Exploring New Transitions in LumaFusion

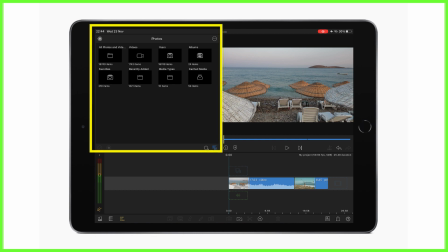[0:03]
Head into the LumaFusion Media Library and you'll get a very welcome surprise, a new range of transitions available for you to use in your editing.
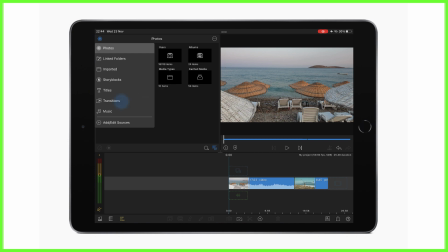[0:12]
Here under the Transitions tab, we have the movements we know and love, like Cross Dissolve,
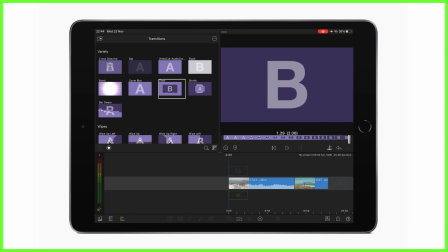[0:19]
Grow, and Zoom Blur. If you're new to the world of editing, video transitions like these are a digital post-production technique used to creatively connect one shot to another.
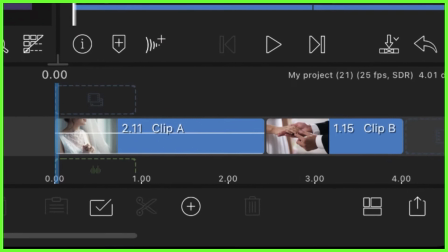[0:34]
In LumaFusion, we can add them to our video clips on the timeline by dragging and dropping them either at the beginning or end of a clip, or indeed between two consecutive clips.
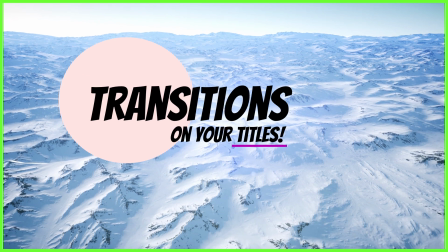[0:44]
Transitions can be added to titles as well as videos, giving you more creative control about how your clips move about on screen.
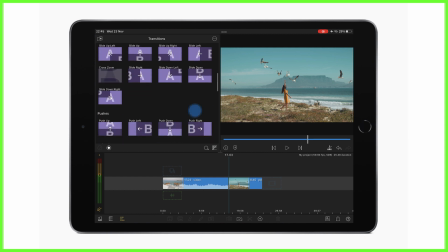[0:51]
So back to the media library here, if you scroll down past the wipes, slides and pushes, you'll find a whole host of transitions that have been added to the collection.
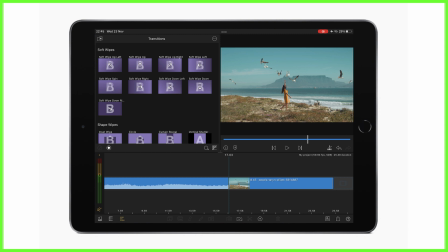[1:00]
Now I'm going to run you through them and what they look like. So if we could have a drum roll, please. Here we go.
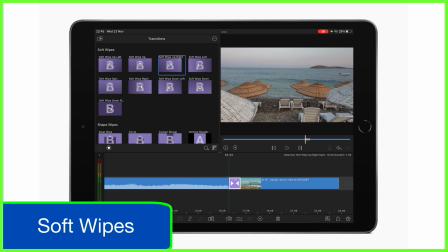[1:07]
Soft wipes will dissolve one video into another in a particular direction. It's like a wipe, but less harsh. This movement can be from any of the sides or corners of your first shot, or even spinning in from the center.
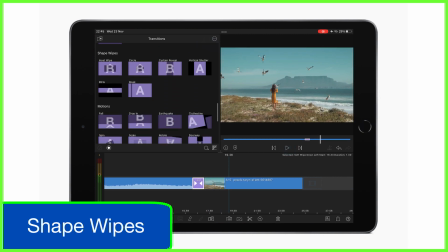[1:21]
Shape wipes will gradually reveal your second shot while your first clip is playing, but you've guessed it, in the shape described. I particularly like the blink wipe here that elegantly introduces the upcoming action with just a hint of anticipation. Moving down here, these motion transitions add a dramatic element to your video.
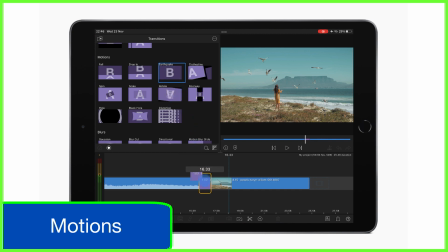[1:41]
Save these when you want to make a real statement, making clips fall down on screen or move about like they're on a clothesline. You can have real fun with these ones, so go and experiment.
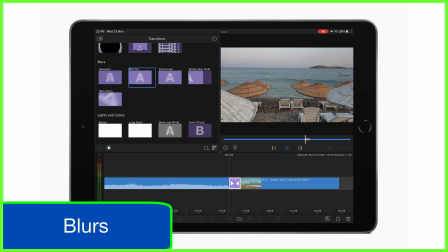[1:54]
The blur section here can help you add urgency to your piece by seemingly moving two clips into each other while blurring out the content. It's also a useful transition to use if you want to add natural movement to your piece, because it makes it feel like the frames are more connected and continuous, smoothing together the action on screen.
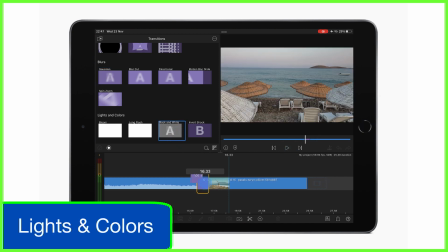[2:13]
And finally, the lights and colours transitions will temporarily add visual effects to your clips, previously only achieved through the use of keyframing in the colour and effects editor. Used creatively, these transitions can help you tell your story and enhance the narrative.
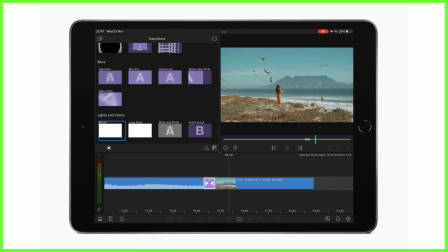[2:28]
Now remember, as I said, you can add transitions to titles and images as well as videos.
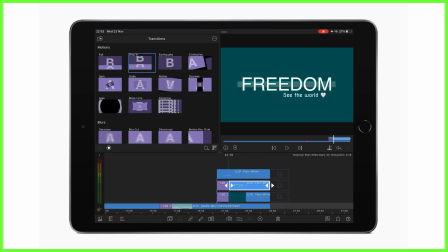[2:34]
So think about how you can use these new techniques to make some wacky opening graphics and layers to your work.
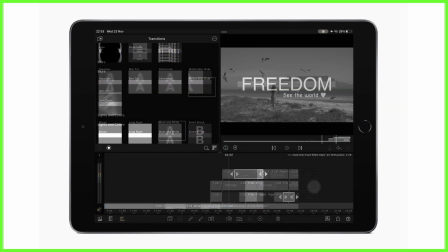[2:40]
If you'd like to join me and use these transitions in our live online classes,
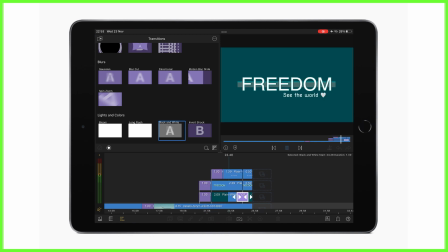[2:45]
just book your place at one of our upcoming courses from the LumaTouch Academy. We'll see you soon.